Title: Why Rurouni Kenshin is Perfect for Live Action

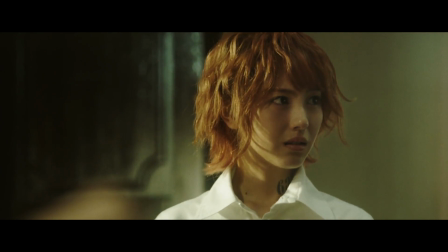4:07 This applies even to anime that are completely devoid of supernatural elements.
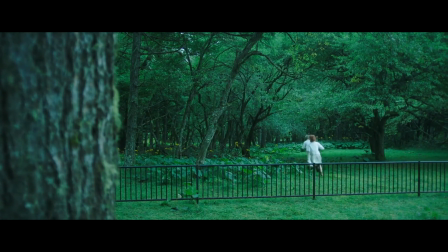4:12 The exaggerated way anime characters act only works because their vivid facial expressions truly pair with the emotional intensity on display.
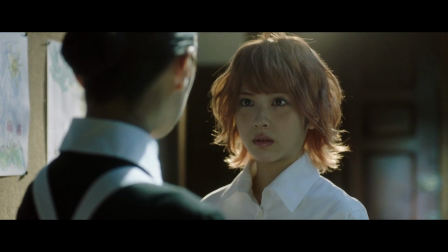4:20 A human doing the same thing just wouldn't work without being perceived as corny or fake.
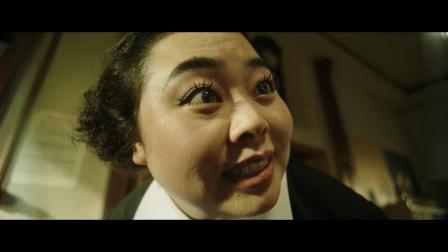4:25 Even if you manage to make it fit live action, why trade more emotion for less?
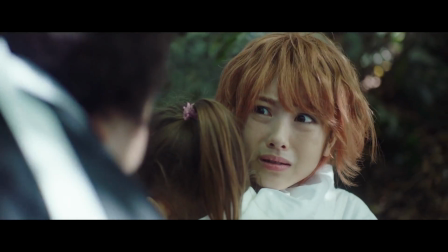4:31 Once the novelty of the whole thing fades, is there ever a reason to revisit these adaptations?
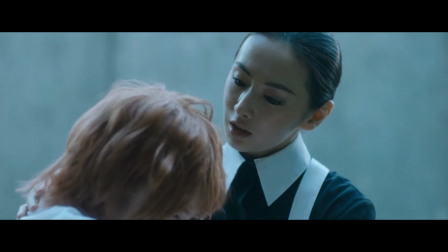4:37 Aside from the nightmare that was Promised Neverland's 2nd season, is there really any reason someone should watch its live-action film over the anime? With Cowboy Bebop's live action, they're already saying they had to change Faye's outfit to be less revealing. But what are they offering to up the ante beyond an adorable corgi? If you're making compromises to fit the medium, why even bother?
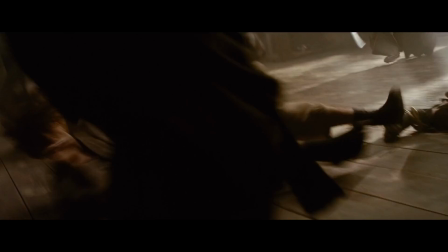5:00 In short, the reason the Kenshin live actions work is because they offer an experience you can't get from the anime or its original manga.
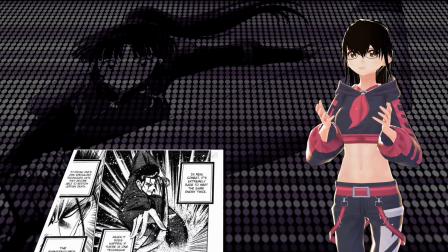5:09 Comics, by definition, are simply unable to show motion. At best, they can represent motion through things like impact lines,
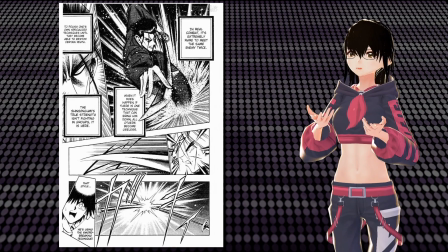5:17 dynamic poses, motion blur, and even pacing through the arrangement of panels across the page.
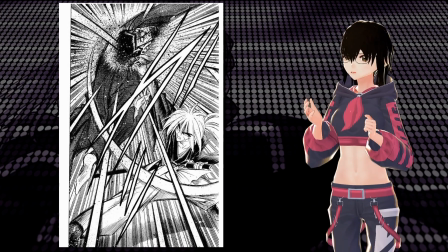5:22 Don't get me wrong, these techniques can make for some glorious action sequences,
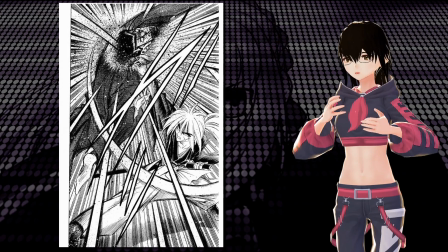5:27 but at some point, we have to admit that comics aren't ideal for demonstrating choreography.
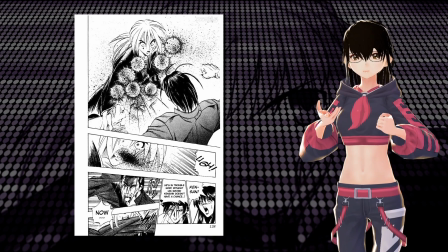5:32 It's for this exact reason that action manga have characters that sit on the sidelines during fights, commenting on what's happening.
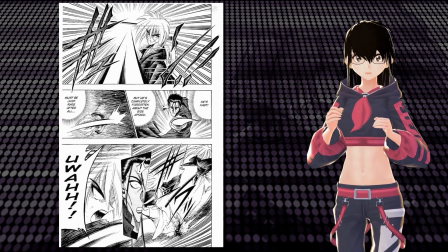5:39 Same goes for internal monologues. Descriptive prose is necessary to fill the logical gap between panels.
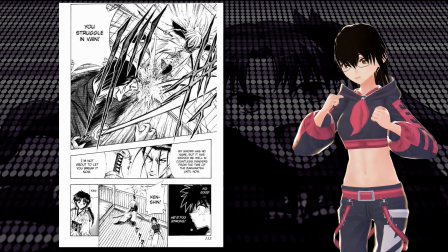5:47 Details like exactly how many swings, swerves, or dodges in a battle have to be condensed.
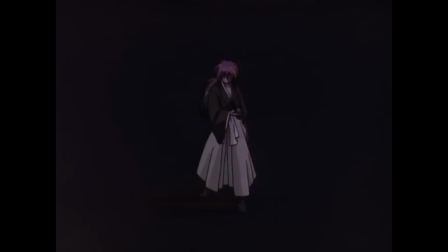5:52 Naturally, Rurouni Kenshin's manga was adapted into an anime, but as a televised series in the 90s, it very much follows the manga verbatim.
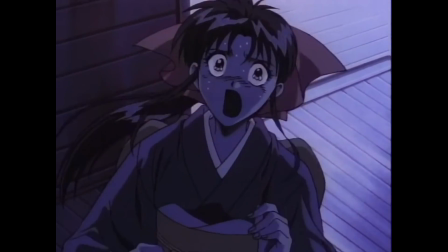6:01 You know, with shots that are scrolling stills, panning, and zooming in on a single pose.
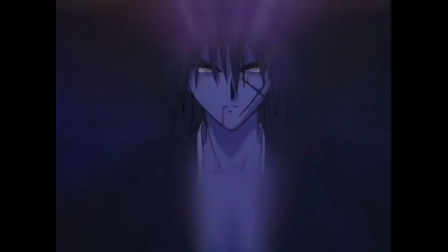6:05 Even the very best fights in the anime feature this.
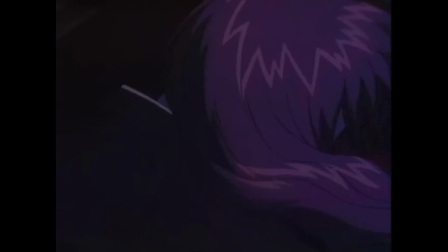6:08 I wouldn't say it's necessarily bad, but it's still representative of an actual sword fight, and not a direct depiction of one.
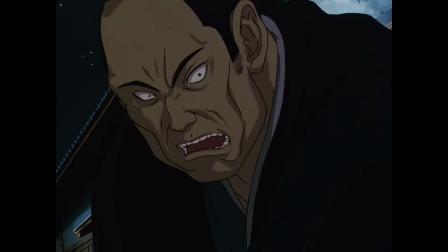6:16 In fact, the most critically acclaimed piece of Rurouni Kenshin media is the Tsuyoku Hen OVA, released in English as the Trust and Betrayal movie.
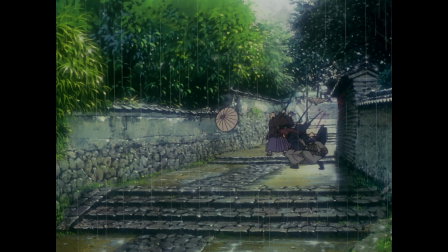6:25 Unlike its lower-budget TV counterpart, this OVA tells the story of how Kenshin got his iconic scars.
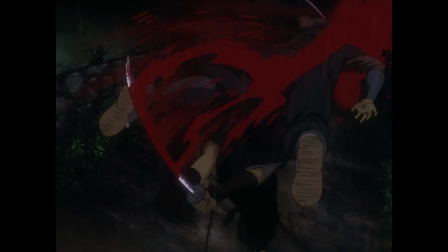6:31 The animation is far more detailed, and the overall tone of the story is more dark and realistic than the manga or TV series.
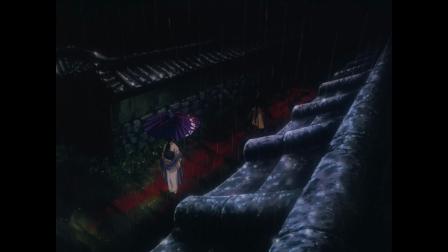6:39 The stuff I mentioned about choreography is more or less resolved here,
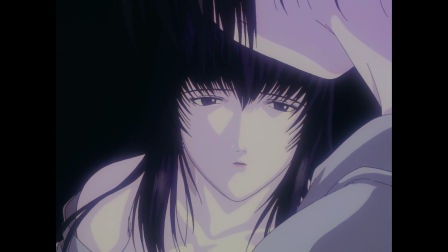6:43 though it's worth mentioning that the reason this OVA looks so damn good is because it tries harder to replicate the feel of live action. In other words, the best Kenshin has ever looked in animation was when that animation was adopting more cinematic techniques. Finally, we have an intellectual property that can really benefit from the kinds of things live-action cinema specializes in.
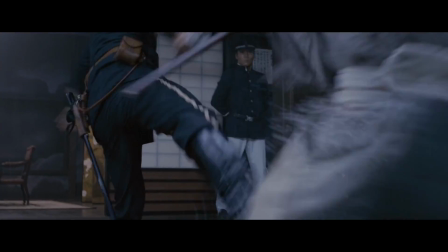7:04 Kenshin, being a period piece and samurai action story in particular,
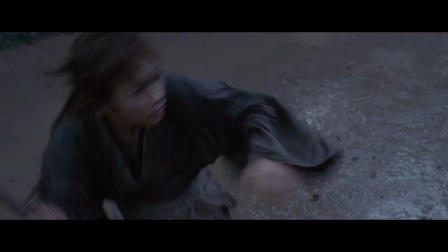7:09 lends itself to the specific brand of filmmaking that Japan has mastered since the onset of motion pictures.
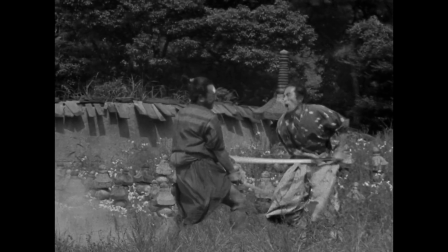7:15 Before anime had nearly the prominence it does today, Japan had been putting out amazing samurai films.
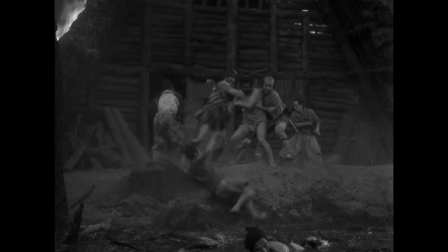7:21 Among them, Akira Kurosawa's films are by far the most famous.
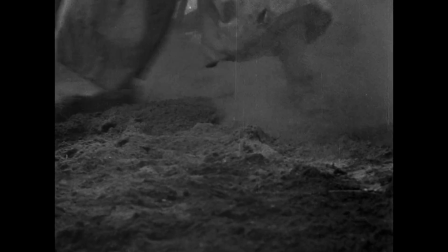7:26 Regardless of their director, though, these films capitalized on Japan's history with theater, utilizing practical stunts and dramatic posing to convey action and story.
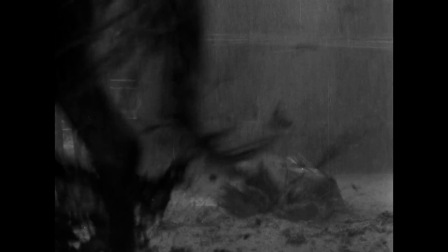7:35 No amount of Hollywood CG could possibly replace that level of authenticity,
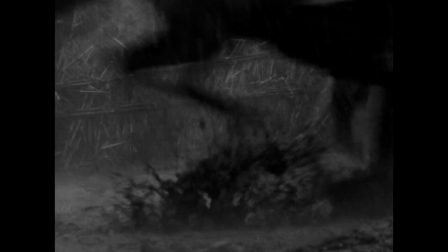7:39 and because swordsmanship is a martial art, it is most effective when being performed by an actual person. Admittedly, the fighting in Rurouni Kenshin isn't exactly realistic. Between different special techniques that presumably defy human ability, we certainly have to suspend our disbelief in order to appreciate it fully.
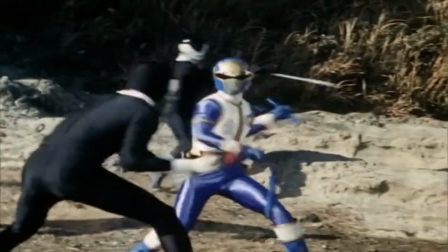7:58 To integrate these more comical or fantastical elements into live action, Japanese filmmakers can utilize another cultural tradition, tokusatsu.
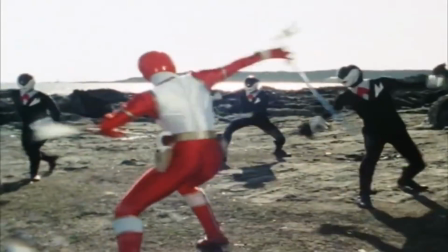8:07 Similar to samurai films, tokusatsu media originated from theater such as kabuki or bunraku.